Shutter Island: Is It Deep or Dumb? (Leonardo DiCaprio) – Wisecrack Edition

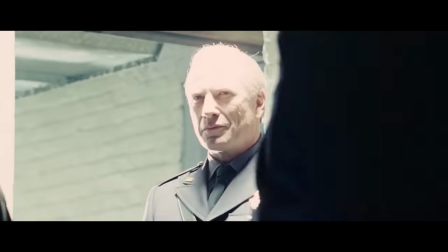(4:11)
We are going to treat Shutter Island like a noir and say up front, the narrative plot has a lot of turns and arguably doesn't add up. But that's almost literally irrelevant.
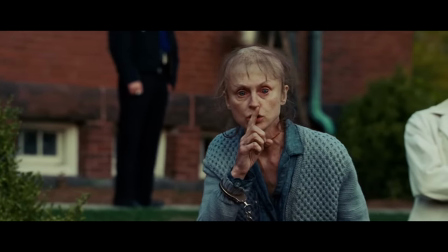(4:21)
What's more interesting is whether the film compellingly depicts Teddy's psychological condition and, in the process, reveals anything about us slash humanity at large.
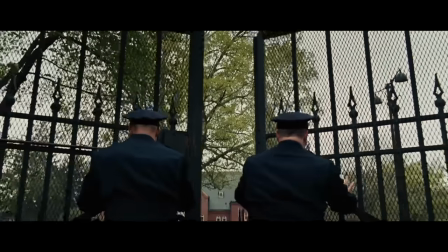(4:29)
So with that caveat, let's dive in.
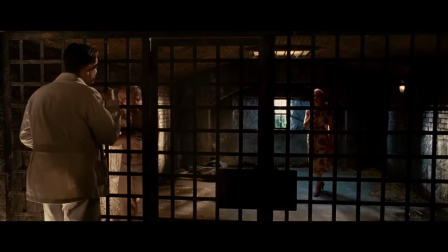(4:32)
At its core, Shutter Island is about a man who refuses to acknowledge large swaths of his inner self and so he creates an alternate reality.
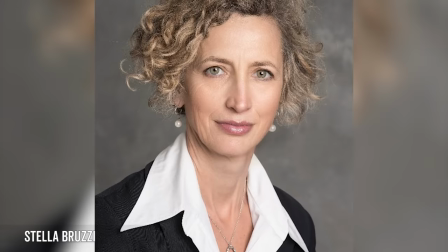(4:40)
Scholar Stella Bruzzi actually compares it to Inception when she writes that interiority, that means inner character slash subjectivity,
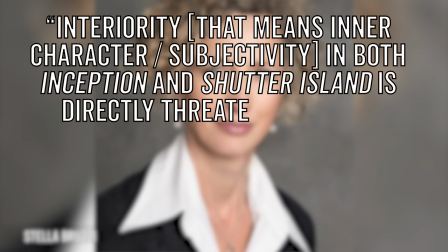(4:47)
in both Inception and Shutter Island is directly threatening to the protagonist's mental and physical stability.
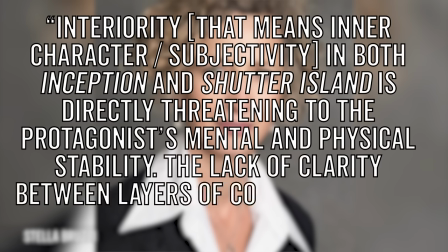(4:54)
The lack of clarity between layers of consciousness is a key narrative element.
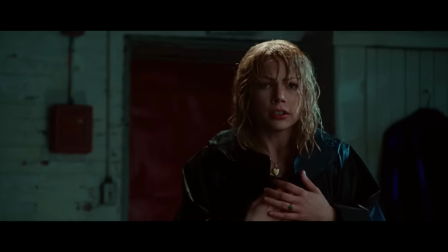(4:58)
Indeed, Teddy's closed himself off from the traumas of his past and can only reckon with those memories by dreaming them or projecting them onto other people's lives,
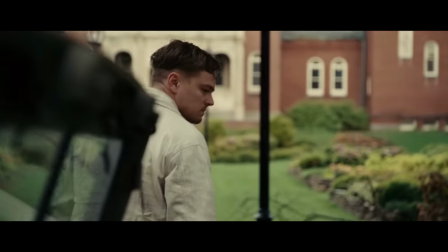(5:06)
hence conjuring Rachel Salando and Latis. He's living in a fantasy world, lurking with sinister, presumably imagined, threats.
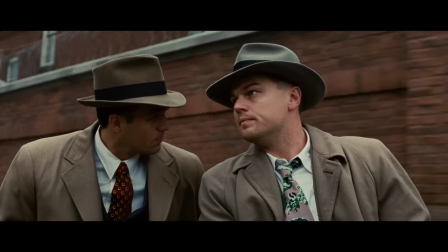(5:14)
His disconnection with his own identity is almost immediately established in one of the first shots, when we see Teddy examining his own face in a shaky mirror.
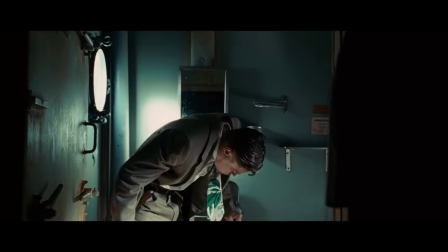(5:23)
He's just puked his guts out, suggesting an inner discordance and inability to orient himself.
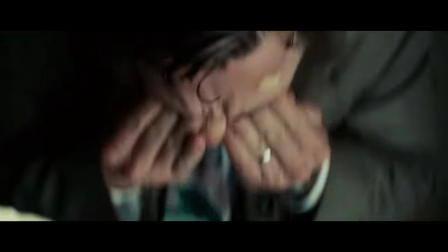(5:29)
The mirror perhaps indicates the duplicity inherent to his character.
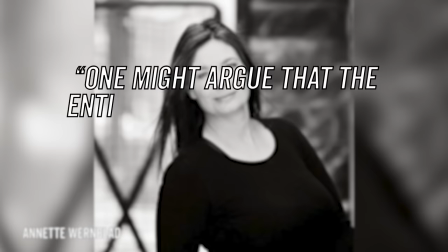(5:32)
As scholar Annette Wernblad puts it, one might argue that the entire journey takes place inside the mind, on the other side of the mirror.
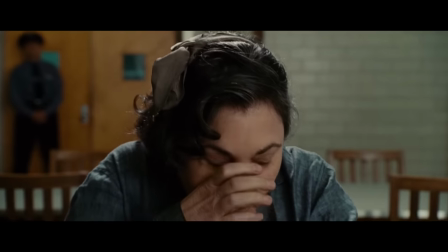(5:40)
From there, Scorsese uses every tool in his cinematic toolbox to convey this warped reality.
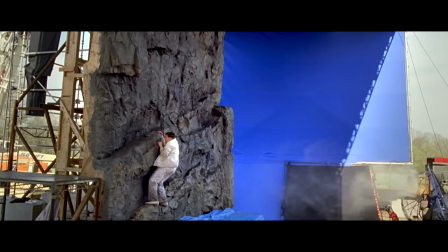(5:45)
Most literally, the film employs an estimated 650 special effects,
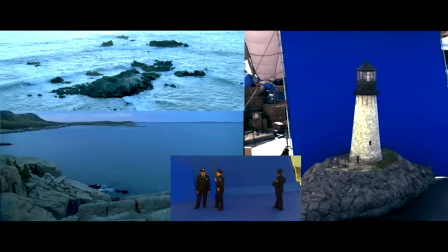(5:50)
including blue screen maps, digital painting, 3D computer effects, and even digital miniatures.
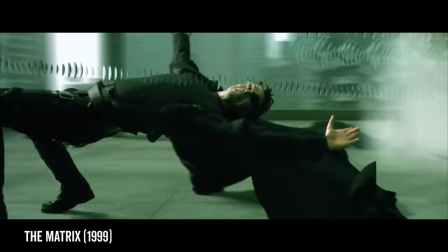(5:55)
While plenty of movies use a crap ton of special effects, they're generally employed to achieve visual believability.
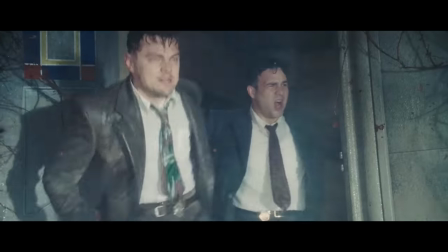(6:01)
Here, all of the special effects work to create a slightly artificial reality.
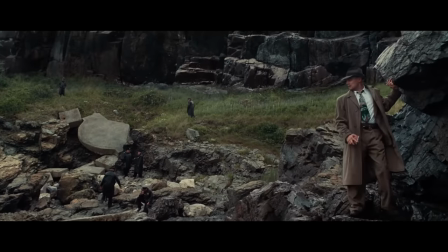(6:05)
This is fitting for a movie in which 90% of the action takes place inside a giant, performative charade undertaken by the world's most dramatically talented shrinks.
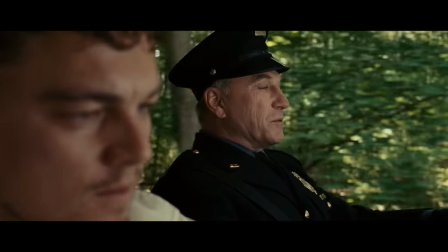(6:13)
It's even more fitting for a narrative viewed entirely through the eyes of a man literally living in a fantasy world.
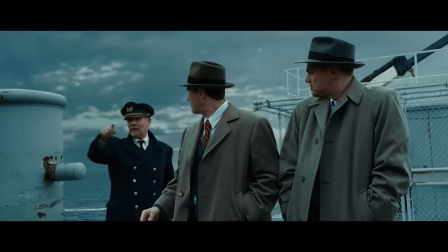(6:19)
Examples of this artificiality include the rear-projection-inspired shots of the ocean and sky behind the boat when the men arrive at Shutter Island,
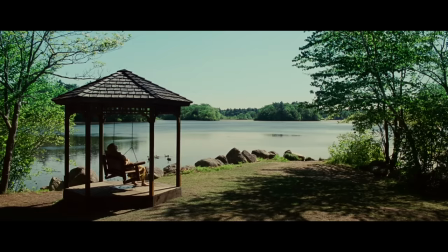(6:27)
the artificial lusciousness of this gazebo setting, and the almost absurdly thick,
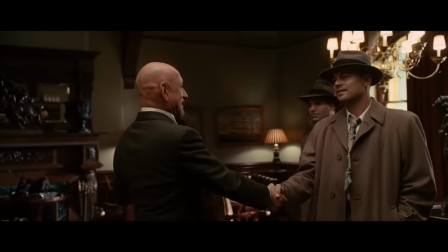(6:32)
dream-like layer of fog in the movie's opening shot. At the same time, the perspective is purposefully disjointed, with instances of almost deliberately sloppy editing, like in the boat sequence when Teddy's partner's mouth is out of sync with his words until it cuts to a reverse shot,
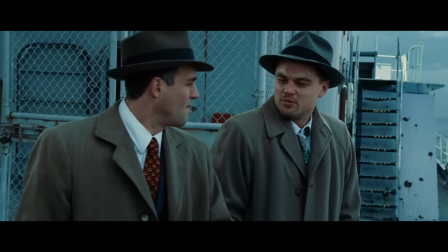(6:47)
at which point it's suddenly in sync.
How long you been with the marshals? Four years.
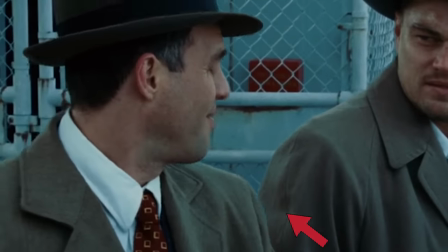(6:54) So you know how small it is? Sure. How about you?
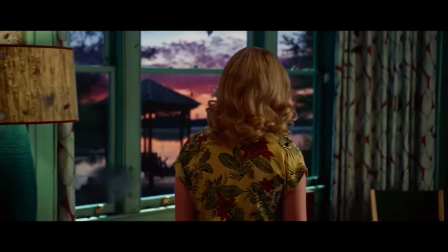(7:00) You got a girl?
A similar effect is achieved in a flashback. When Teddy's wife starts talking before we see her mouth move, followed by another jarring cut.
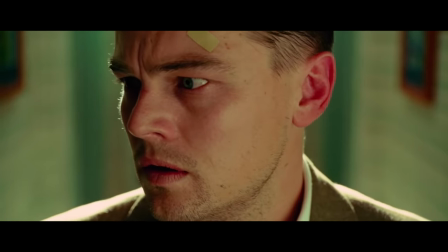(7:08) Remember when we stayed in the cabin in the summer, Teddy? We were so happy.
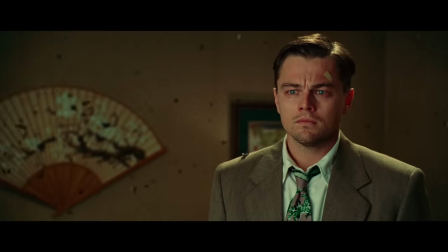(7:17) She's here. You can't leave.
Here, the contrasting use of jarring angles and succession, along with inaccurate sound syncing,
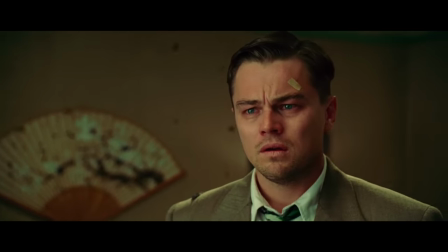(7:25)
serves to disorient us and rattle our perspective, an imitation of Teddy's rattled psyche.
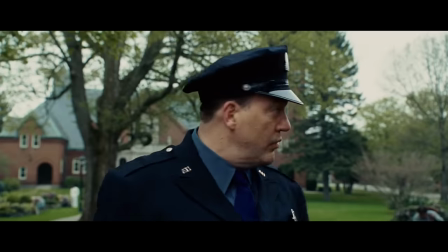(7:30)
In another instance, when the men are being introduced to the buildings on the island, there's a whip pan which sloppily hides an editing cut,
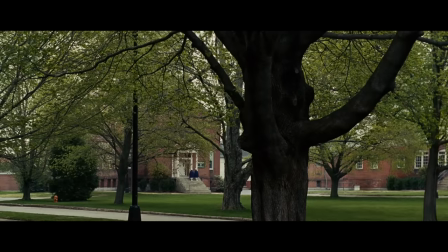(7:37)
as if Teddy hesitates for a moment in keeping up the charade while staring at familiar buildings.
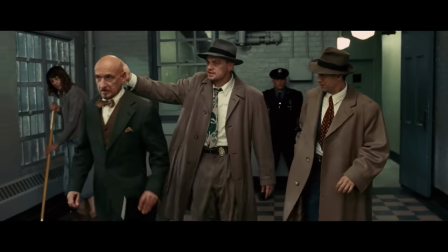(7:42)
All of these interruptions are entirely intentional, meant to jolt us just as Teddy's psyche is being jolted with memories.
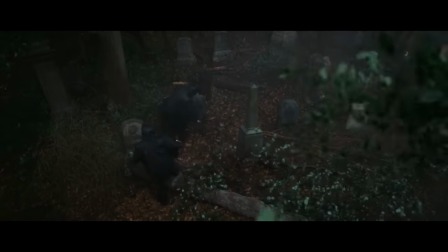(7:49)
The sound design also reflects Teddy's heightened sense of fear and paranoia.
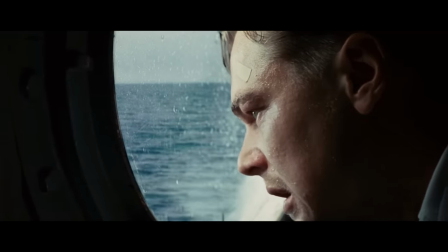(7:54)
Sometimes the sound mix is too loud, as with the initial over-the-top ship noises that don't coincide with the actual waves,
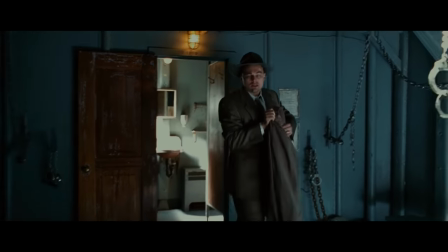(8:01)
creating a sense of hyper-reality, fitting for a character with no grasp on the truth.
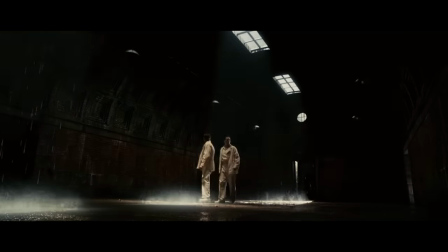(8:19)
Other times, the sound is unnaturally quiet, as when they're entering Ward C and we see a lot more rain than we can hear.
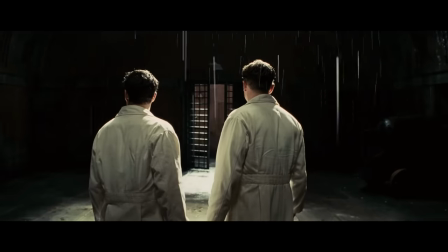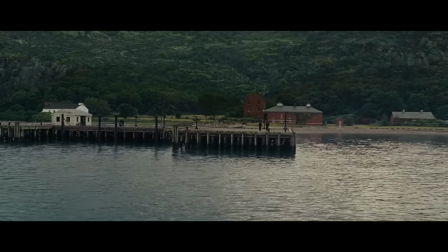(8:34)
Throughout, during moments of high tension, sounds and music are ramped up beyond mere dramatics, from the extreme introduction to the island
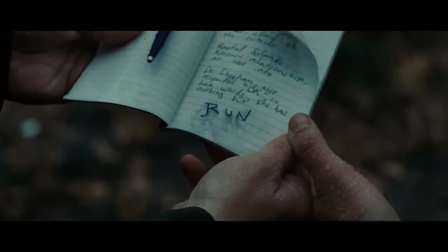(8:46)
to the thunderstorm that booms after Teddy gets a disturbing note from one of the patients.
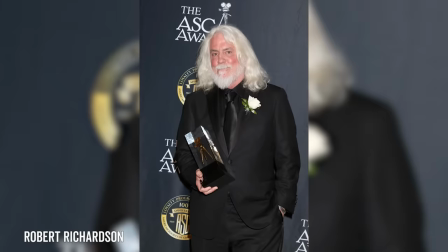(8:54)
Other visual elements help situate us in Teddy's mind. As the film's director of photography, Robert Richardson put it, the lighting, color,
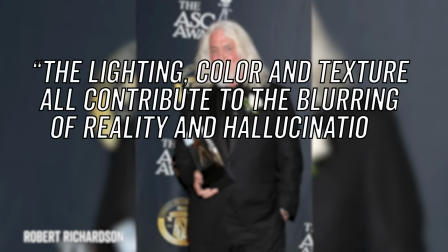(9:02)
and texture all contribute to the blurring of reality and hallucination, raising the question of what is subjective versus objective.
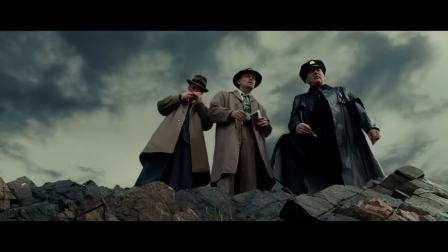(9:10)
Colors in particular play an important role from the very beginning. Teddy's false reality on Shutter Island is desaturated and vaguely dismal.
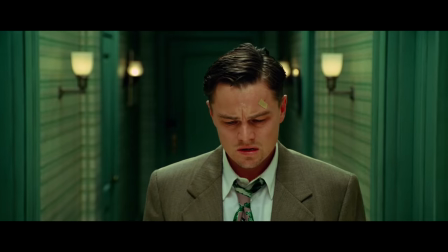(9:18)
These segments are far less vivid than his fantasies and dreams, which take place in hyper-saturated hues inspired by 1950s-era Kodachrome film.
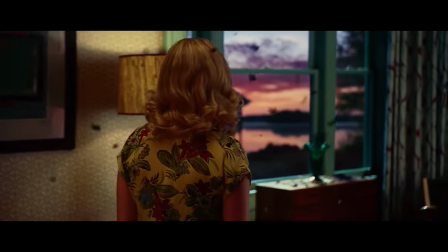(9:27)
That they feel hyper-real suggests that Teddy's dream world is more palpable to him than the world around him, and helps us understand just how vivid his illusions really are.
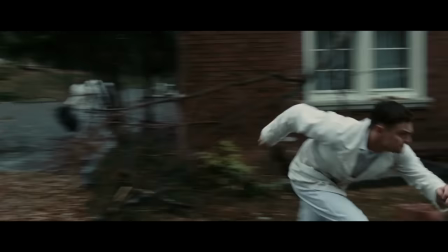(9:36)
While much of the present-day scenes are filled with gloomy grays and blues, it doesn't stay this way the entire movie.
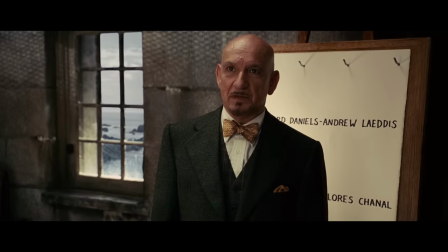(9:41)
The colors become increasingly brighter, almost blinding,
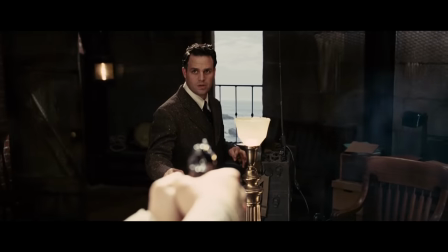(9:45)
in moments when Teddy comes close to discovering the truth or has an encounter that jiggles his memory, Crescendoing in this scene, which is filled with pools of light,
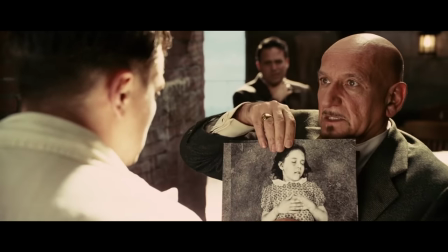(9:54)
perhaps literally representing the way the truth will shine a light on Teddy's delusions.
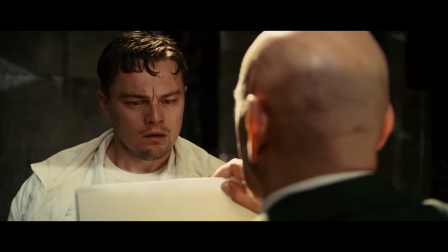(9:58)
In fact, Teddy even walks right into the light as his doctor delivers the final blow of reality,
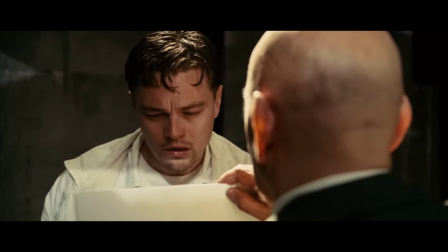(10:04)
showing him photos of his dead children, and he falls into a halo of brightness and collapses after remembering these painful experiences.
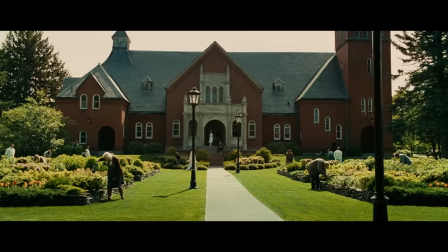(10:12)
In the final scene, the grounds of the asylum are nearly as saturated as his fantasies,
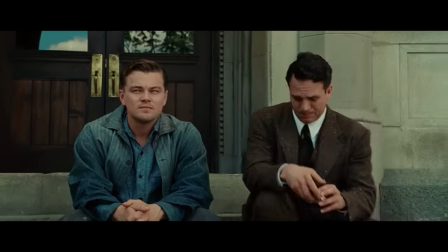(10:17)
suggesting that he is fully, or at least more so, present in reality. Scorsese doesn't only rely on the strength of his own movie to convey this theme.
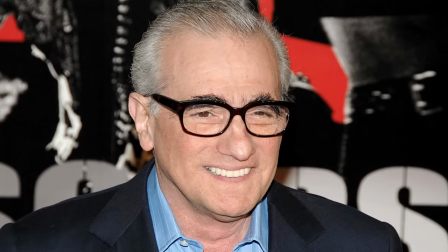(10:26)
See, Scorsese is a grade-A film nerd, and that nerdiness is on full display in Shutter Island.
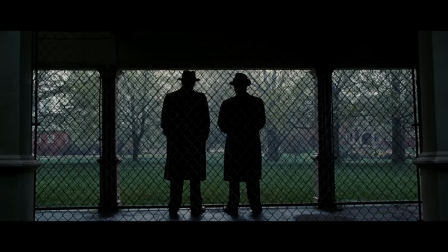(10:31)
The film is littered with references to other movies, especially film noirs,
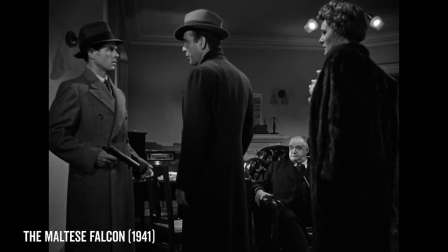(10:36)
but also other classics about madness and psychosis like Suspiria and Shock Corridor.
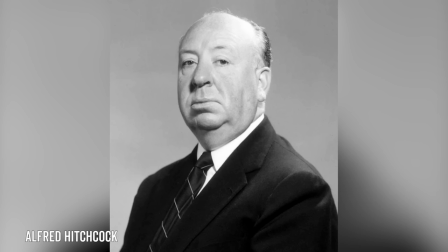(10:41)
His clearest influence, though, is Alfred Hitchcock, who popularized the modern use of the psychological subjectivity via an unreliable narrator trope.
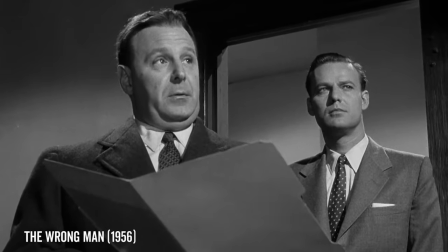(10:51)
Scorsese even had his crew watch Hitchcock's The Wrong Man in preparation for shooting Shutter Island. As the eagle-eyed Guardian writer Andrew Pulver notes, these images range from a showerhead spouting water like in Psycho,
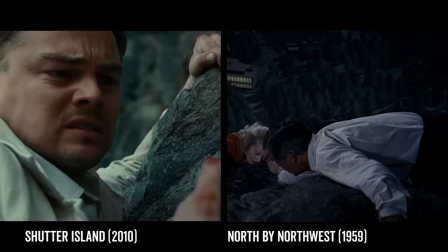(11:02)
to climbing a narrow stairway like in Vertigo, to hanging off of a cliff like Cary Grant in North by Northwest,
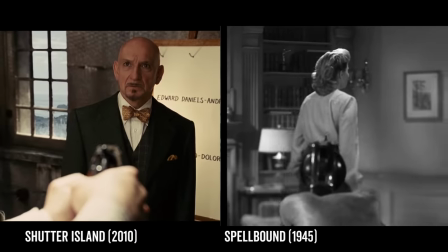(11:08)
to this creative shot of a gun like in Spellbound, to this tree flying through a wall like in Marnie.
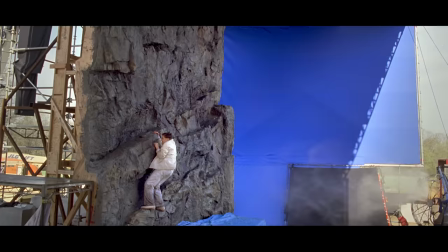(11:14)
What's more, the use of blue screen matte paintings is reminiscent of the technology Hitchcock would use when situating his characters in unfilmable backgrounds.
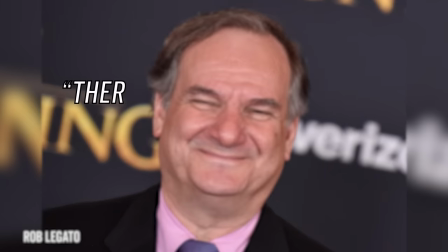(11:22)
As the film's special effects supervisor, Rob Legato put it, there's a fine line between making it mostly look correct, but not all correct.
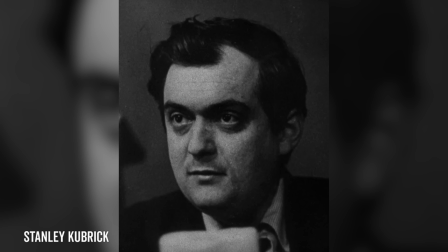(11:29)
So it has a Hitchcock quality to it. Another famous director, Stanley Kubrick, gets a shout out too.
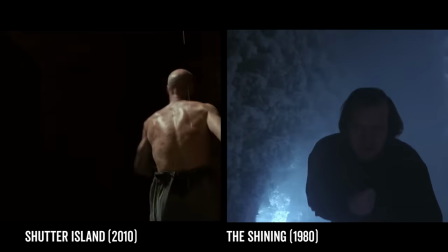(11:35)
The looming tracking shots that put us directly in Teddy's physical movements deliberately evoke a similar technique
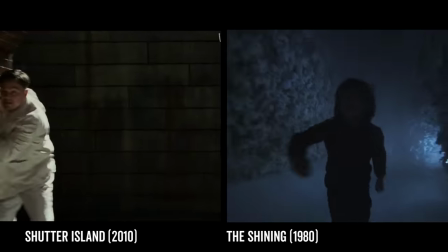(11:41)
that Kubrick innovatively employed in The Shining as a means of more accurately conveying subjectivity through cinematography.
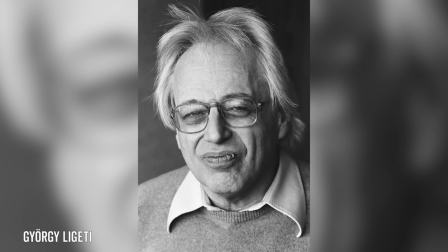(11:47)
Similarly, the choice to use music by one of Kubrick's favorite composers, Giorgi Leggetti, also evokes the master's work. We could spend ages parsing the film for every reference, but we think you get the point.
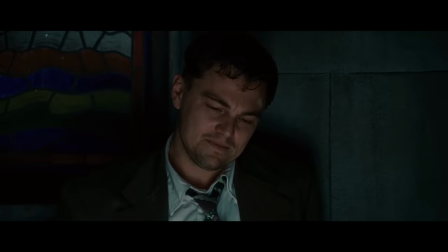(11:59)
Scorsese is infusing his film with all the major cinematic trappings of subjectivity and unreliable narration to put us directly in Teddy's shoes. So So, Scorsese is certainly using a lot of cool techniques to make the movie more effective, but does that mean there's anything deep there? Well, we think so, and yep, we're going meta. All of these devices are actually reinforcing a major theme of the film,
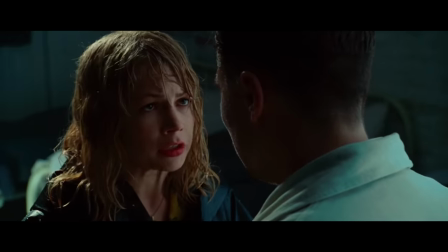(12:21)
that we need to empathize with people experiencing mental illness rather than writing them off as crazy or untreatable.